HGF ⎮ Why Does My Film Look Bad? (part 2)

Home Grown Filmmakers. Today is Why Does My Film Look Bad? Part 2.
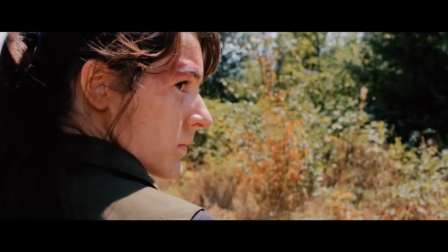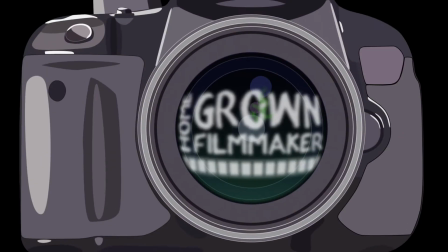So last week I released a video, Why Does My Film Look Bad?, with 2 things that you can watch out for to make your visuals look better, and I just wanted to continue with that. So today we're doing a couple more points. Just as a quick recap, last week we talked about unvaried angles and no movement or limited movement. Okay, so we're just going to jump in. The third reason your films look bad is no depth. Another side effect of the stage play mindset is shots that have no depth, like when you shoot a conversation up against a wall.
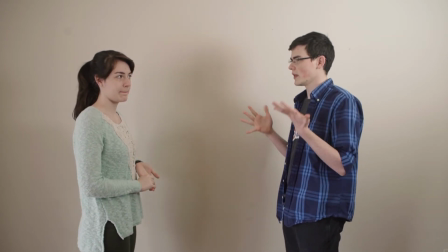0:43 It's just flat, empty, uninteresting. You're not sure what you're supposed to look at because it's all just kind of there. Remember that good camera work is about directing the audience to see what you want them to see, what's important to the story, or what's interesting. Adding depth to your shots separates your subject from everything else and allows the audience to focus on that. So there are 3 ways that you can add more depth to your shots. The first is focus. You can use focus to add more depth by using a shallow depth of field,
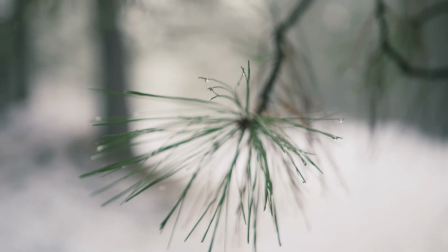1:13 which basically means have whatever you want the audience to look at in focus and everything else out of focus.
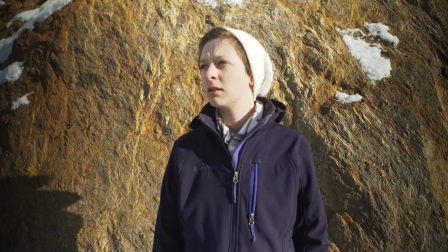1:18 A shot like this can look like this.
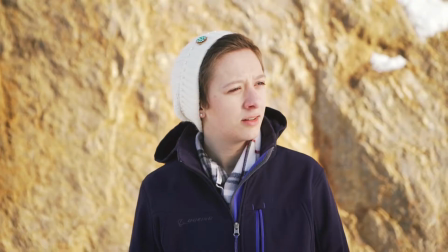1:22 All I did was take a few steps backward and then zoomed it in to match the earlier shot, but the actor is immediately separated and it's a much nicer looking shot.
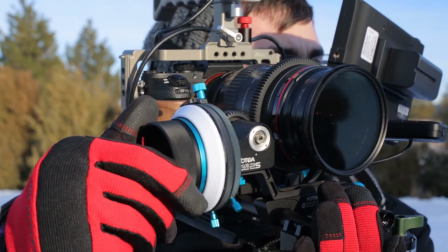1:31 The mechanics behind depth of field and focus are a little bit more complicated than I wanted to get to in this video. So if you have a lot more questions about that, go ahead and Google it. There's a lot of information out there about how cameras work, how lenses work, and how to achieve depth of field in different situations. The basics are get your subject away from the background and have space behind them. The second way that you can add more depth to your shots is lighting. Lighting is used to the same effect, to separate your subject from the background.
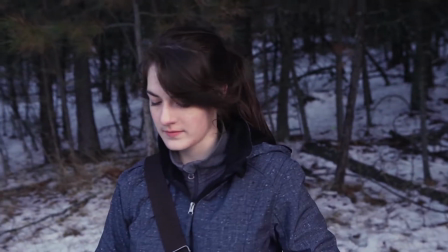1:58 Put what you want the audience to look at in the light and make other things darker. It's hard to do a lot without expensive equipment when it comes to lighting, but there are ways to use natural light to your advantage. More on that in a second. The third way you can add more depth to your shots is with your setting.
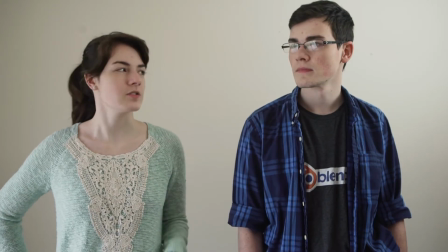2:14 Why aren't they having a conversation up against the wall? Couldn't they have had it in the living room? Or in the car? Or in a forest? Your setting can be a big part of what makes your shot interesting, and the wall is the least interesting choice. So depth is something you actually want to consider when you're planning out your locations. You want areas with more space so that the camera and the actors have room to breathe.
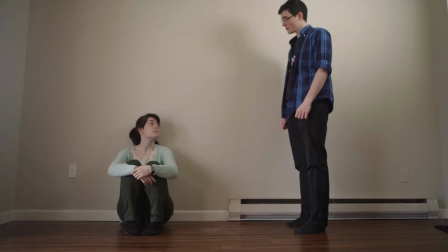2:37 If you absolutely have to shoot a conversation up against the wall, at least stage your actors in a more interesting position so that there are more interesting shot choices. Use your setting to your advantage and avoid dead space images. So there you go. You can use focus, lighting, and setting to add more depth to your shots. Moving on. The fourth reason your films look bad is bad lighting. Lighting is another one of those things that most beginning filmmakers consider an afterthought. But bad lighting will kill your movie, and it's a main contributor to why your films look bad.
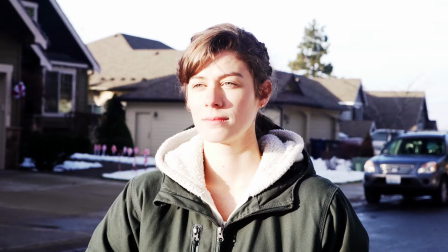3:10 It's hard to follow a story when the shots are too dark, have too much contrast with light and shadow, are overexposed, or too grainy. It's distracting from your story. So the question is, how to get better at lighting? This one honestly is tough to tackle as a beginning filmmaker with no money. But here are a few tips for what you can do. Use any and all natural lighting.
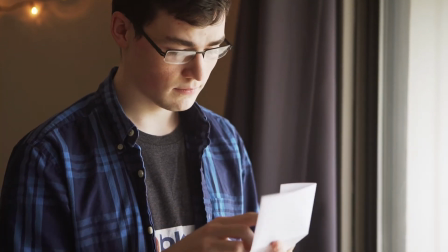3:32 Shoot outside, near windows, during the day, and don't use the normal everyday overhead house lighting.
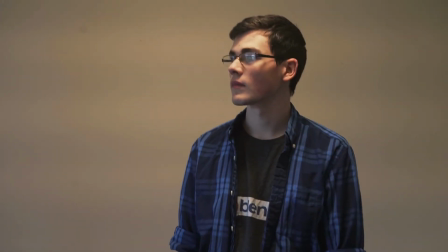3:39 That stuff looks awful on camera. If you have a little money, invest in a bounce.
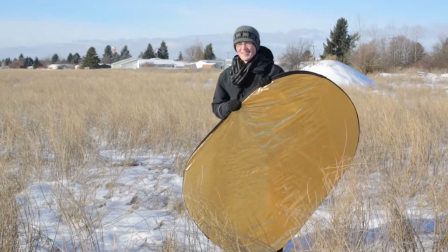3:44 The one we use is this 4-in-1 reflector, white bounce, blackout, diffuser.
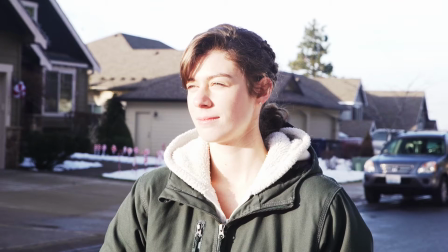3:50 Point your subjects into the light and do not put it directly behind them. If the natural light is too strong and you're getting too much light and shadow, use the diffuser.
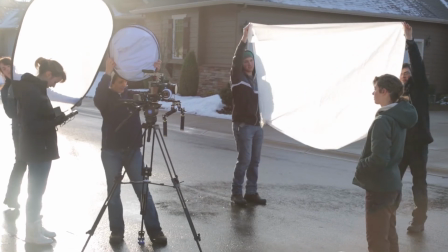3:58 You can buy $3 shower curtains from Walmart that work great for this as well.
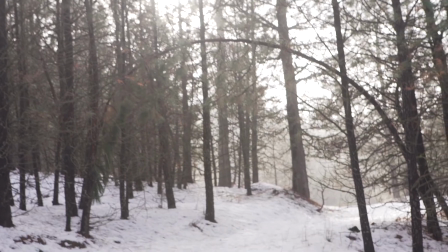4:03 Do your best to work with the weather. Cloudy days are great because the sun is already naturally diffused.